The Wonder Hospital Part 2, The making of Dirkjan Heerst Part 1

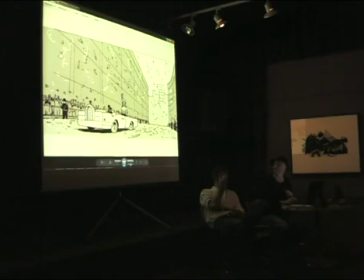2127s
this was the original layout sketch for the car scene.
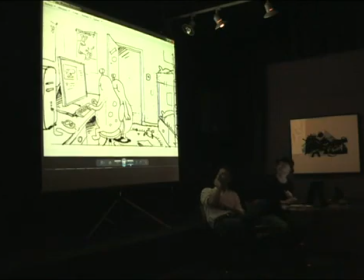2135s
This was the original layout for the final scene. We left that thing in, I think. I don't know what it is. But it's a sort of toy, I guess. Yeah, it's this is some kind of weird detail that he made up very sketchily, and we left it in the final
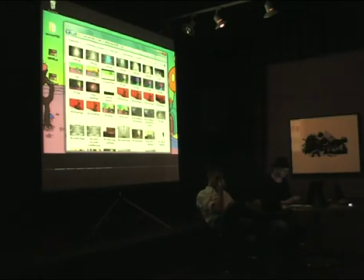2157s
background. Let's have a look at that. Here.
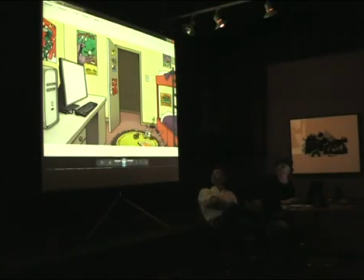2164s
So, there's a couple of them there. So you kind of want it's those little details, you kind of want. If you look at it, you kind of want because it goes away very fast, because it's told very quickly. But like when you get into this kind of detail, it's like totally weird, but also familiar, because it's some kind of toys,
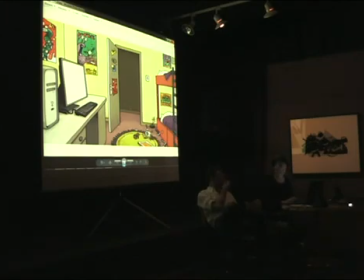2184s
and some kind of sports team and stuff. It's some kind of probably a rock singer with kind of a microphone, which is. I thought it was a movie poster. Yeah, it could be. You never know. But it has this familiar, feeling in a way.
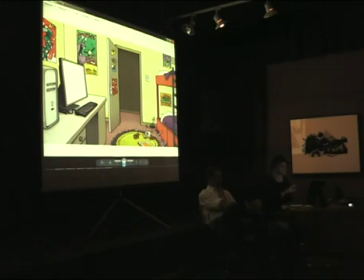2202s
This is definitely a boys' room, like teenager boys' room, but then the alien
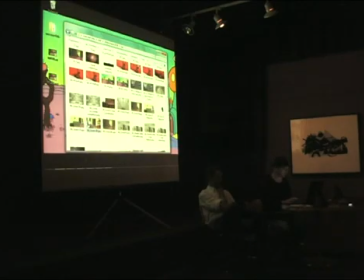2212s
variety of that. Let's get back to the layout sketches.
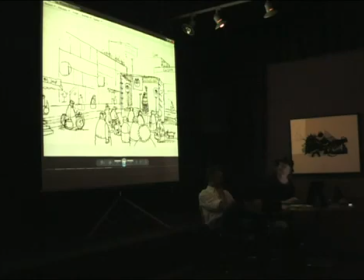2220s
This is actually also the layout sketch of his first the real public the speech on the square, and it's kind of like the details here are. This is a square that actually exists. This is the town that Wilfred lives.
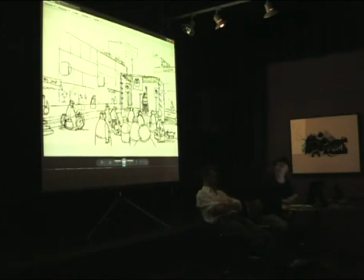2236s
It's called Nijmegen, and this square is really very ugly, very. This is like this kind of advertisements are really there. Like it's like there's a movie theater in the background. So we kind of use that.
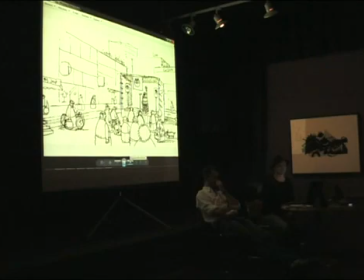2256s
And so if we play this movie in his hometown, like everybody will recognize the square and nobody else will, of course. This was the first layout for. It's also mirrored the way we used it for the scene where he creeps out of the hole in the ground and just notices that the world is all destroyed.
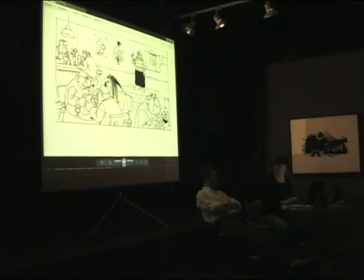2280s
This is actually a scene that we put a few assistants on. I think we put a few assistants on the side characters. Yeah. And they did a pretty good job. I think they did it for free, right? Yeah. They gave me a present for it. I don't know what. Yeah. They got a box of chocolate because the girls were allowed to work on it, I think.
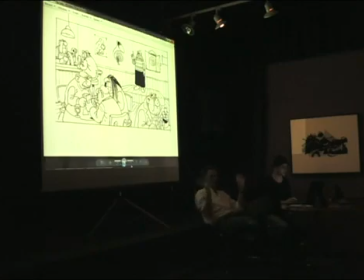2300s
If anyone, anything. So now I'll get into